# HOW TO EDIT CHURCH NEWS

And a lot of people focus years or months or huge, huge projects to just like graphic design, just like sound, just the like color correcting, or they just do a full project with like motion graphics. You know, all of these elements are part of like major scale videos, and in less than 20 seconds we have everything combined, and it has to flow. It has to be like high energy the moment it starts. You gotta be able to hear the music, but the voice has to overpower it. And then when you introduce it, kind of like the video montage, the music has to like kickstart, has to be high energy, and it has to attract the viewer, you know, because we're gonna have, let me see how long this video is.
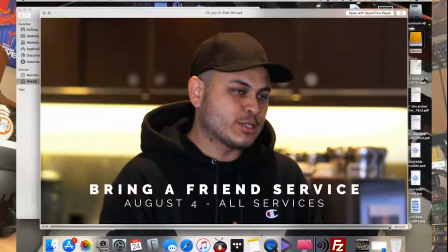[4:52]
This video is 2 minutes and 30 seconds. You gotta have people's attention in less than a minute, because in less than 30 seconds is what I'm saying. Because if not, like all the news, by the time people are focused, they're not gonna know what's happening, you know? So yes, in less than 20 seconds, we do the introduction and then we jump into the video montage because it's the attention getter, you know? The video montage is that creative element that if people see a person there, they're introducing themselves, they're kind of like, well, I don't know who that is. I don't know what they're gonna say. If it's a new person specifically, if it's someone who's already been in the audience recurrently, they know church news, they want to know what's going on. But someone who's new is like, okay, what am I gonna get from this? The video montage gets them right away. It has to be high energy.
Hey, what's up, let's check it out. Gamacho here.
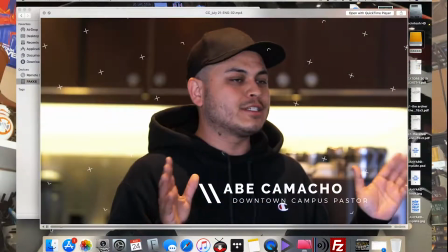[5:44] Welcome. We're so glad that you're here. Here's a little bit about what's going on at church this week.
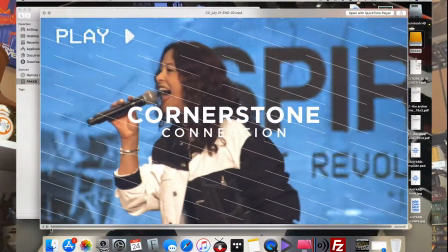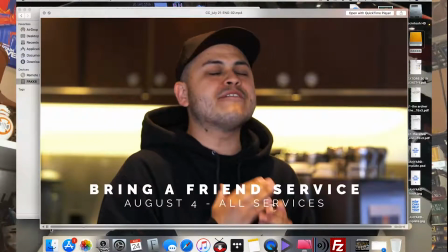[5:54] On August 4th, we are having a very special Bring a Friend service.
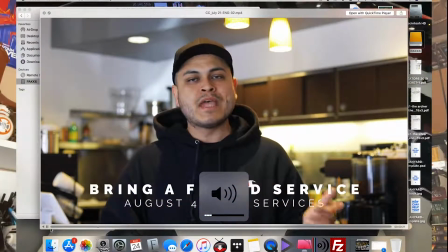[6:00] These are our favorite services because we invite all the community.
So you see, we jump back and forth from cameras to kind of like break the pattern.
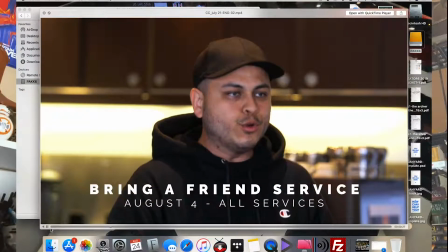[6:07]
You know, you don't want person to just keep looking straight at the camera and then it gets repetitive for the viewer.
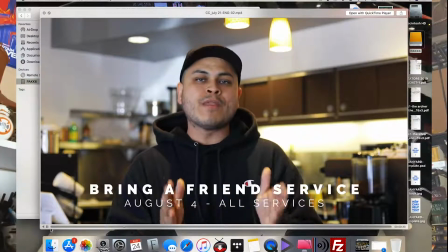[6:12]
So you want to break the camera so those angles keep people's mind active. Every time there's a camera switch, your mind gets a little jump start. You know, like one of those defibrillator things at the hospitals. You know, every camera switch is another jump start. Like, okay, I got to refocus. Okay, I got to refocus. Okay, I gotta refocus.
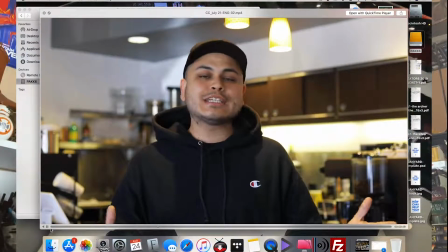[6:31]
And that's what the video cuts are for.
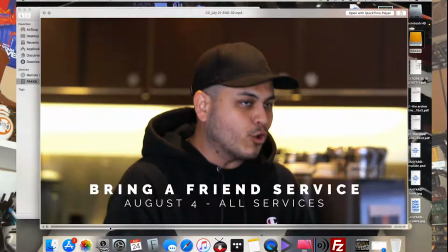[6:37]
Then going back to the text, you know, the text has to be visible. You're not gonna get too crowded because you're not doing a graphic.
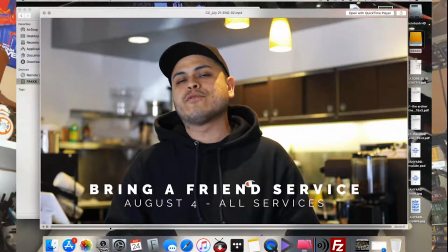[6:44]
Sometimes we do lower thirds just to bring the attention to specific info. Sometimes we do a full graphic, which is kind of what you're gonna see right here.
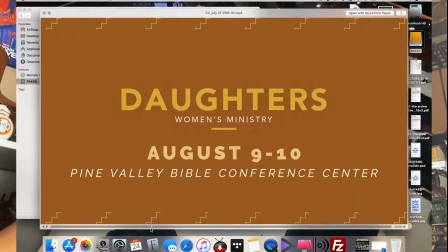[6:53]
Right here, daughters.
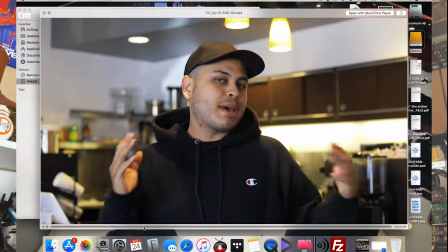[6:58]
So then you go to a full graphic also to break out the attention. Everything about these videos is to kind of break the patterns and showcase everything that you can do visually to maintain people's attention. You know, you want to do camera switches, lower thirds, full graphics, music changes. You want to do all that recurrently. That way your viewers always attend.
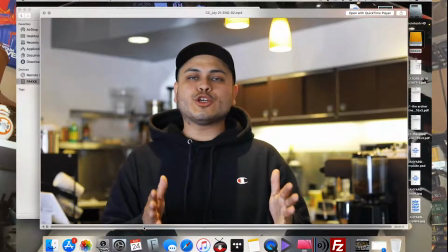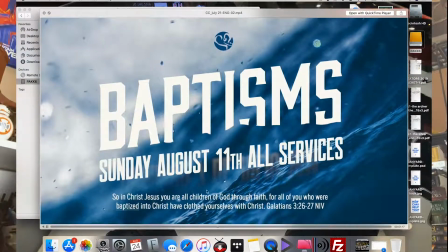[7:27]
Here's another one. This is a motion graphic, basically for the baptisms.
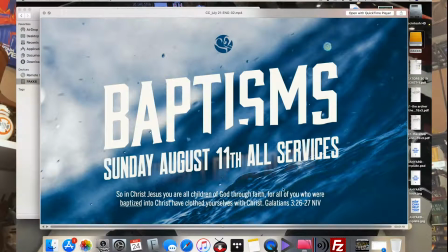[7:33]
So this is a Photoshop layer graphic, and I can tell it's like one, two, it's like three layers in this graphic. The Photoshop, obviously, you export it together. But once you put a graphic there in a video, it's kind of going to get stale real quick. It's going to get like, okay, like, what are we doing? I see the graphic. Let's move on. Where's the guy speaking? So what I did in this specific graphic is I separated the three layers. You know, the one is the water, then you have the text, and then you have the logo.
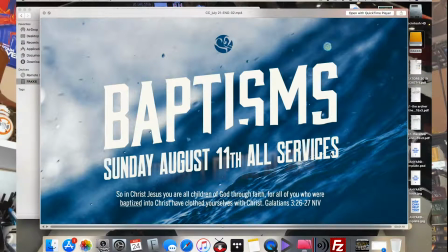[8:08]
So with playing with those three graphics, you can get a really cool visual moving that's gonna kind of catch the people's attention for about like 5 to 10 seconds, and that's all you need to go into the next. You know, people are gonna be seeing the water graphic. I'm rotating it a little bit.
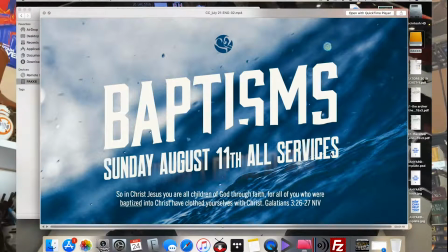[8:26]
You're rotating it and zooming out. That way you can get this like water 3D with the text. You know, the text and the graphic is not one thing. It's two different layers. So the text is not moving. The text is stationary. The graphic is rotating and zooming out.
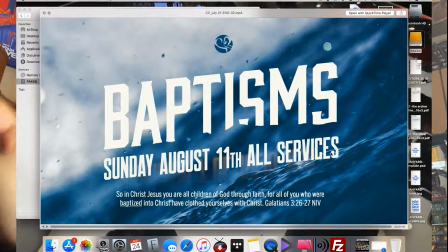[8:42]
That way you get this 3D motion. And then the text and the little logo, you could give it some motion kind of to separate it.
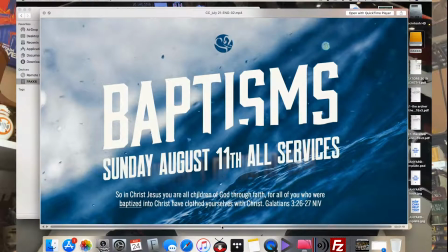[8:51]
I think this one is together. It's probably just two layers, and you can create that effect.
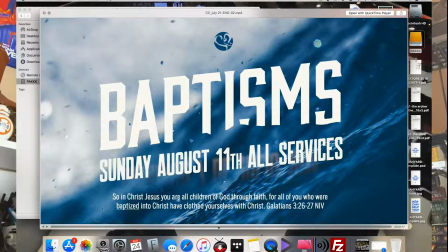[8:56]
If you put three layers, you might get something better. You might get like too crazy. So just do it accordingly to what you need. But always separating the text from the background graphic is going to give it a really cool 3D motion. You're going to catch people's attention once again for about 5 to 10 seconds, which is all you need for this element.
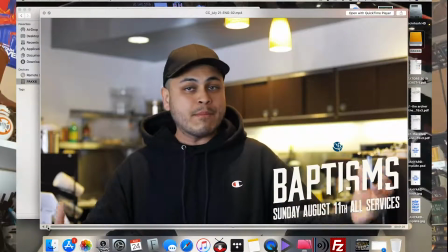[9:20]
You see, and the text here, it's zooming in. Zooming in?
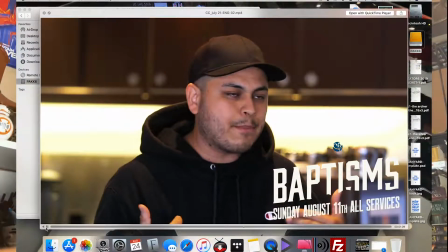[9:24]
No, it's zooming out, so it's getting smaller. For this one right here,
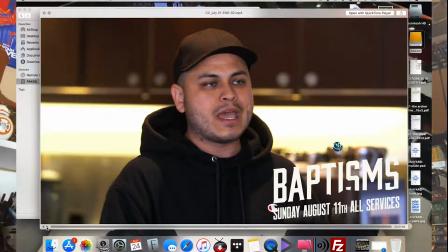[9:32]
I also, you know, once you finish the big graphic, you put all that tenor text, you put it in the right lower corner, that's a stamped, you know, that way when people finish looking at the graphic, they hear the information and they're also looking at it, they don't forget about it, and then you have more time to kind of remember the information.
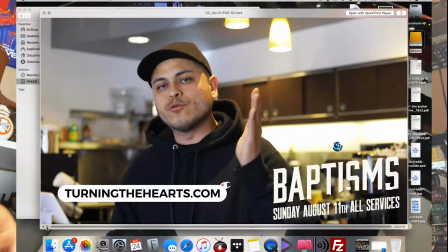[9:53] Services are
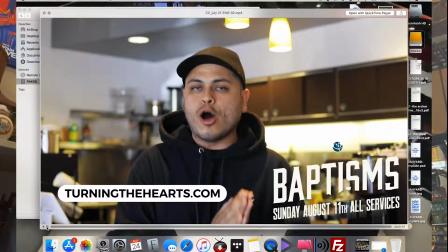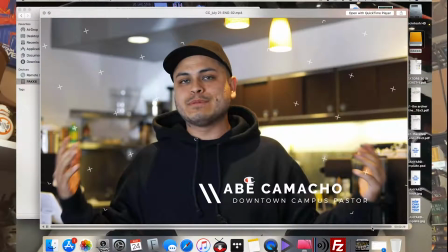[9:59] potential, very transformative, and we want to celebrate that with.
Okay, then you're going to finish up again with your outro,
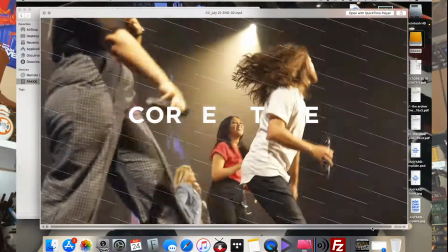[10:08]
swipe, video montage, high music, and this is your transition to your live event.
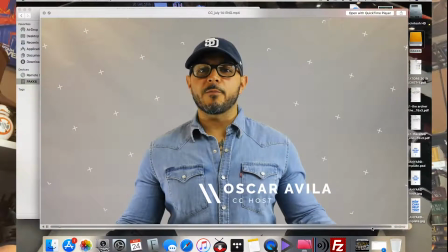[10:13]
Okay, so this is one. There's another one right here. We got Oscar.
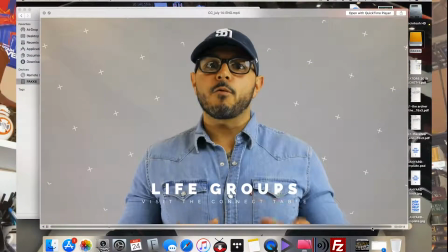[10:18]
This one we're using a white wall, and you can see the difference. You know, like it's very plain.
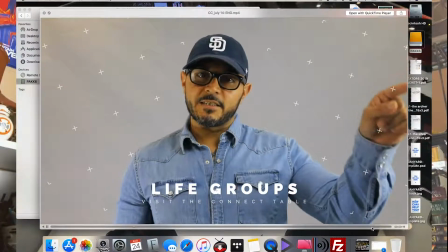[10:23]
It's very news. We use it a lot. We love it. We just want to break it up every once in a while.
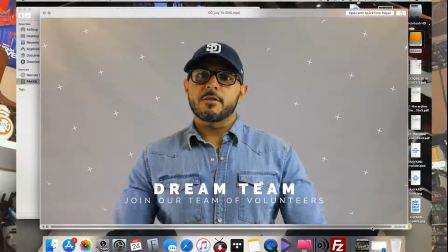[10:30]
You know, you don't want the same background every time. The white, it's clean, it's clear.
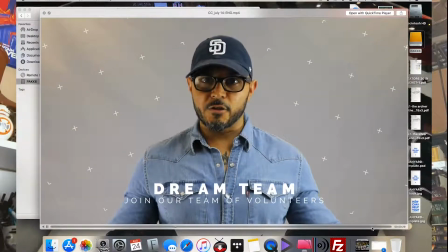[10:35]
You can go to it anytime. You know, if your location of your church or your job, if you have a good wall or a back wall that you can light up pretty well, you can have your subject. It's something that you want to use recurrently. You know, if you don't have a place with natural light, you want to use a studio version.
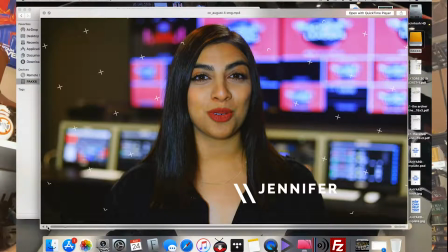[10:53]
This was another setup we did that was in our control room with Jennifer. Personally, this is my favorite because you get this entire really church concept, the church news. I mean, you got the big studio wall with all these TVs, all this tech. You can see it. It's very studio, you know, it's very news. I love it. It's my personal favorite. Once again, we try to switch things around consistently so we don't repeat the look over and over and over.
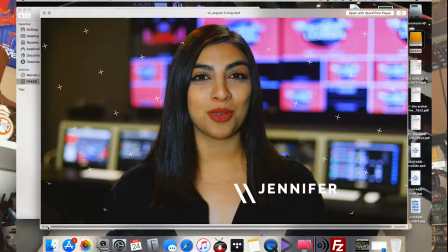[11:23]
But I can use this, you know, like 2-3 times a month, and it'll be perfect. It'll be perfect because it just gives it that environment. It gives it a news environment. A lot of people love it. I love it. And you get some really cool light, too, from the back.
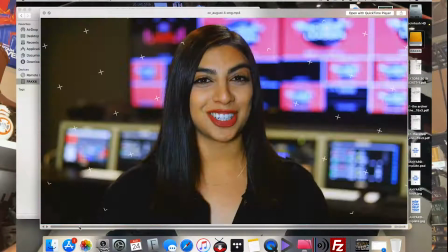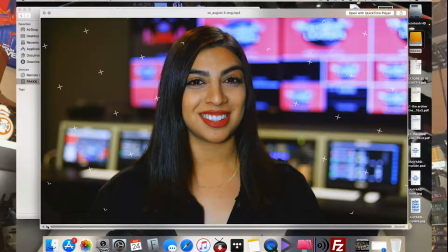[11:43]
We're using the 50 millimeters lens on the Canon. It's perfect. And you can see if you zoom in enough or if you close enough, you don't zoom in. In this setup, we're using the 50 millimeters lens on the Canon.
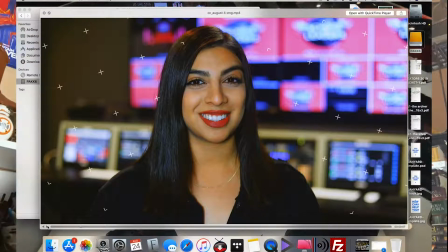[11:58]
And I believe it's perfect in this setup because you can see the beautiful blurred background. And we have all these computers turned on and they have their own graphics and all these colors. And the 50 lens, it's perfectly focused on her. And just at a very short distance, you can blur out the whole background.